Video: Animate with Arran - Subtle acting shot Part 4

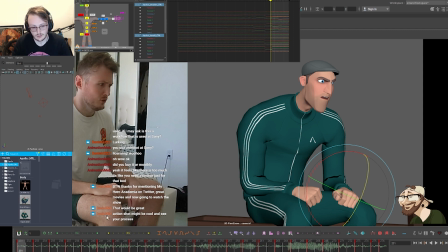75:00 So I'm just grabbing all the poles here and everything from here to here. I'm going to blend back to what I initially had, which is that key. And I'm going to create a new adjustment.
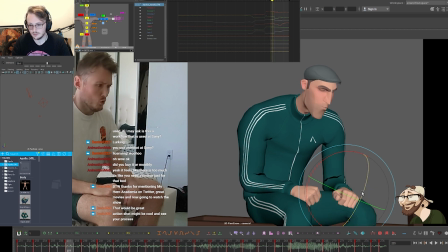75:18 So I just want to get a bit more of a clenching feeling. So the hand's going to come up.
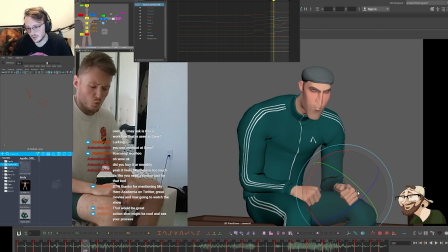75:35 Trying to find a pose that also feels fairly appealing. I'm going to have to tweak some of the posing, I think. And then a bit of connection in the elbow. Just something in there. Just feels a little bit more natural, I think.
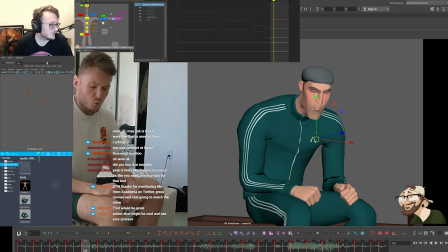75:59 And then he's going to clench his fist.
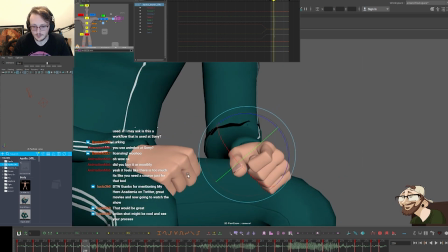76:08 So I'm going to create a new pose here. So the thumb's going to come around.
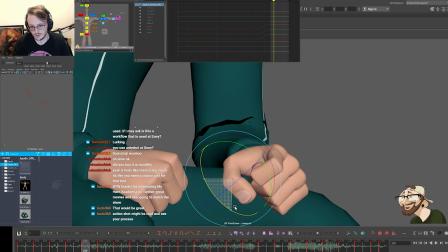76:19 It's going to clench into the finger there. Index needs to come in. Unfortunately, we don't have any control for the
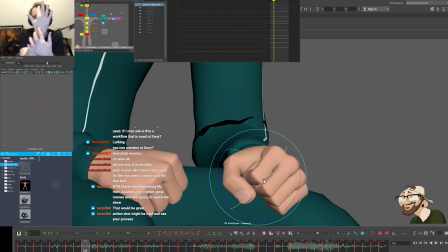76:36 joints here in the hand, so we can't spread so much. We have a control here which kind of does all of them together in unison, so we could always use a bit of that, but it's not quite the same thing as having the complete freedom.
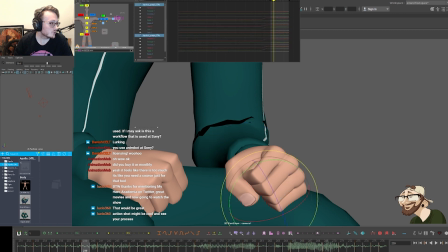76:52 And I'd like to get a little bit more tension in these two fingers. So it feels sort of like compressing in.
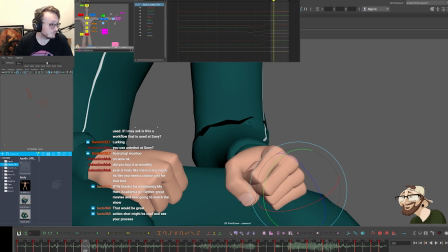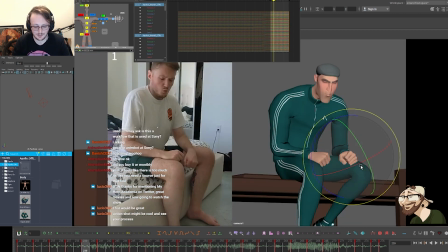77:15 For some reason, when I'm doing this, it feels like the meme of that kid where he feels like he's threatening the guy, you know, the really angry one. He's like, and he's got his fist to the camera. When I'm doing that pose, that's just how it feels right now.
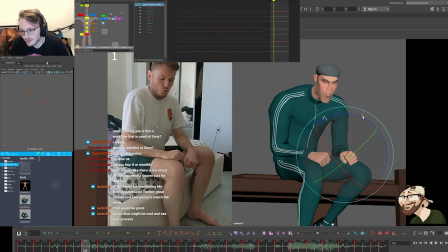77:34 Somewhere in here. So now I'm going to take all of these and I'm just going to tweak machine all of it to favor into that key.
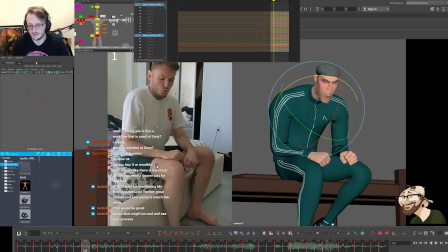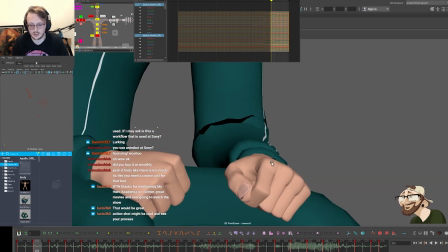77:57 And then I'm going to change the breakdown so that we get a bit more of a connection in there. It comes around.
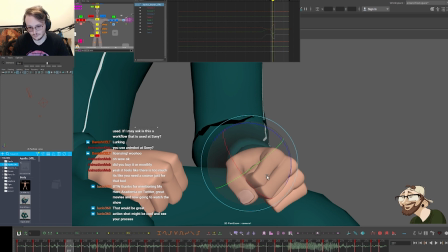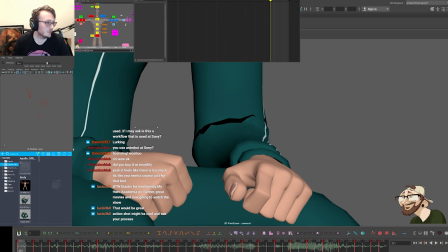78:22 And then on the finger, when you clench a finger, as we close our hand, it tends to lead from the pinky coming in. So I want to make sure that as I'm doing these keys, the pinky is going to lead the action.
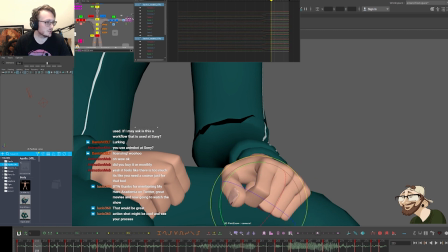78:46 Same here, lead, lead. I'm just changing the timing on my tweet machine. Favor, favor, favor.
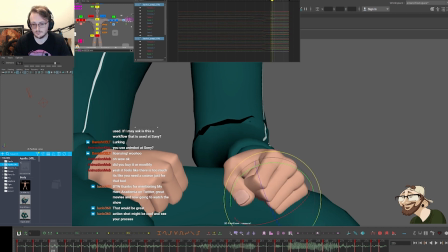79:01 And these are all tied in now. Just so we get a little bit of roll off.